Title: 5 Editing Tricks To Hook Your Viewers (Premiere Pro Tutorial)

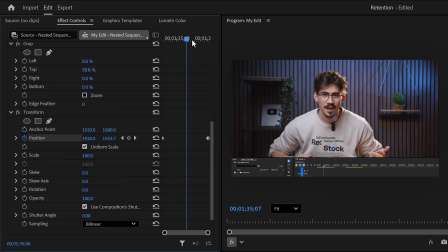248s
That will give you a linear slide in animation. Now expand the velocity curves of the position property and pull the lever of the last keyframe to ease the animation in.
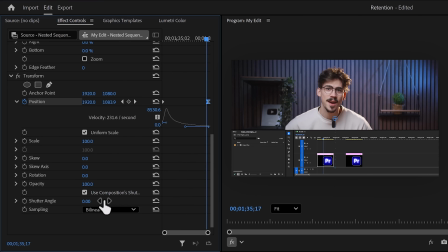257s
Then scroll down a little and increase the shutter angle to introduce some motion blur.
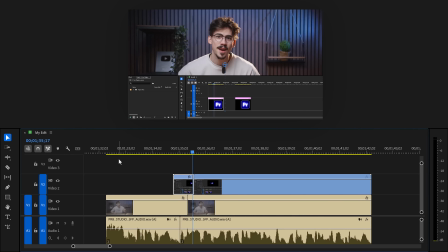262s
And that's basically it. Next you gotta do is go back to the timeline, hold down Alt and drag your clip one track up.
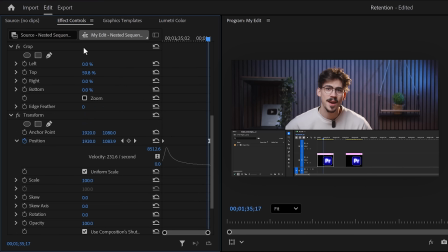269s
This will duplicate it. Then select it, go back in the effect controls and in here, adjust the crop so that this time, you'll only see the top part of Premiere.
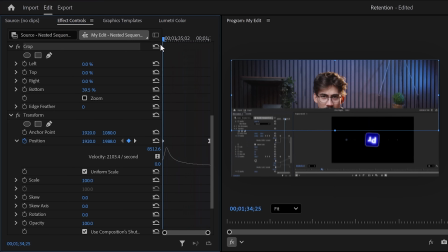277s
Then move the playhead to the first keyframe of the transform animation, adjust the position to move it all the way on top, and now if you play it back, you'll have this beautiful Premiere transition. You can do this with anything, by the way, as long as it has something in your shot that you can divide it with.
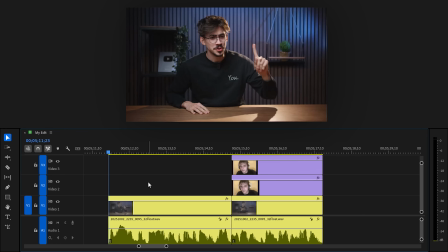291s
Retention trick number four, some fun stuff.
Take a look at this timeline and see what I did here. You only have 15 minutes left to finish your project,
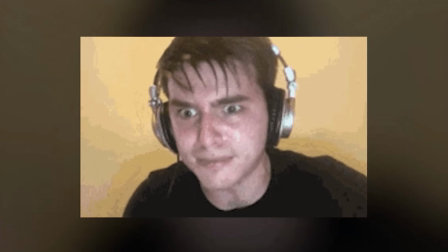300s so you're editing as fast as you possibly can.
As you saw, the sweaty gamer dude enhanced what I was saying in a fun and engaging way.
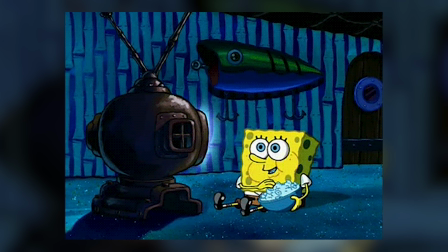307s
Doing simple stuff like this can really hook your viewers and increase your watch time because they're seeing something similar. You see what I did there? Don't overdo this, of course. Number 5. Zooming in and out on your clips when you're talking for a longer period of time. Sometimes you just can't show stuff when you're explaining something. So what you can do to keep viewers watching is using a zoom effect.
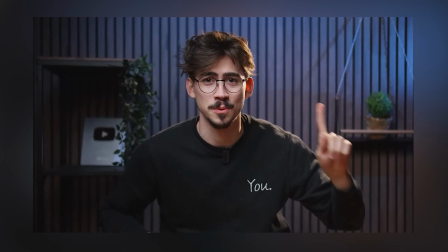328s
To create one in Premiere, I use a combination of the transform effect and smoothify.
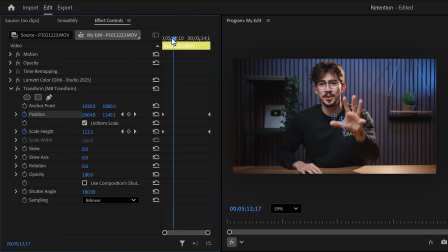333s
It's a free plugin I use constantly. Let me show you. So first, using the transform effect, create a zoom in animation like this. It slowly zooms in on your video, but the animation is a bit linear. And of course, you can ease the keyframes, but it's still not enough.
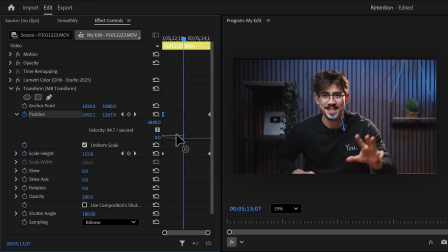347s
Before I used smoothify, I went into the curve section and tried to make them smoother like that. But come on, that's terrible. Instead, put the playhead somewhere in between the keyframes. That's it.
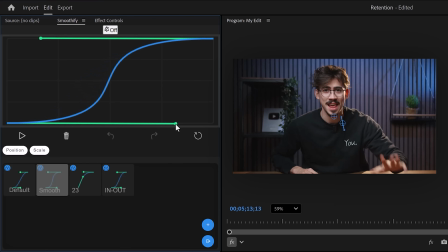358s
Now go to the Smoothify tab and create a curve like this. It's kind of like an After Effects. Now select both the position and scale property and then click the play button to apply it.
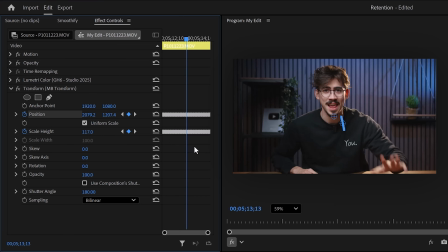367s
It's that simple. Now if you go back, you can see all these keyframes from Smoothify. Of course, don't forget to increase the shutter angle to introduce motion blur. And look at that. That looks awesome. Now if you want 5 more plugins like this, click the video right here on my left to continue the lesson. Thank you guys so much for watching.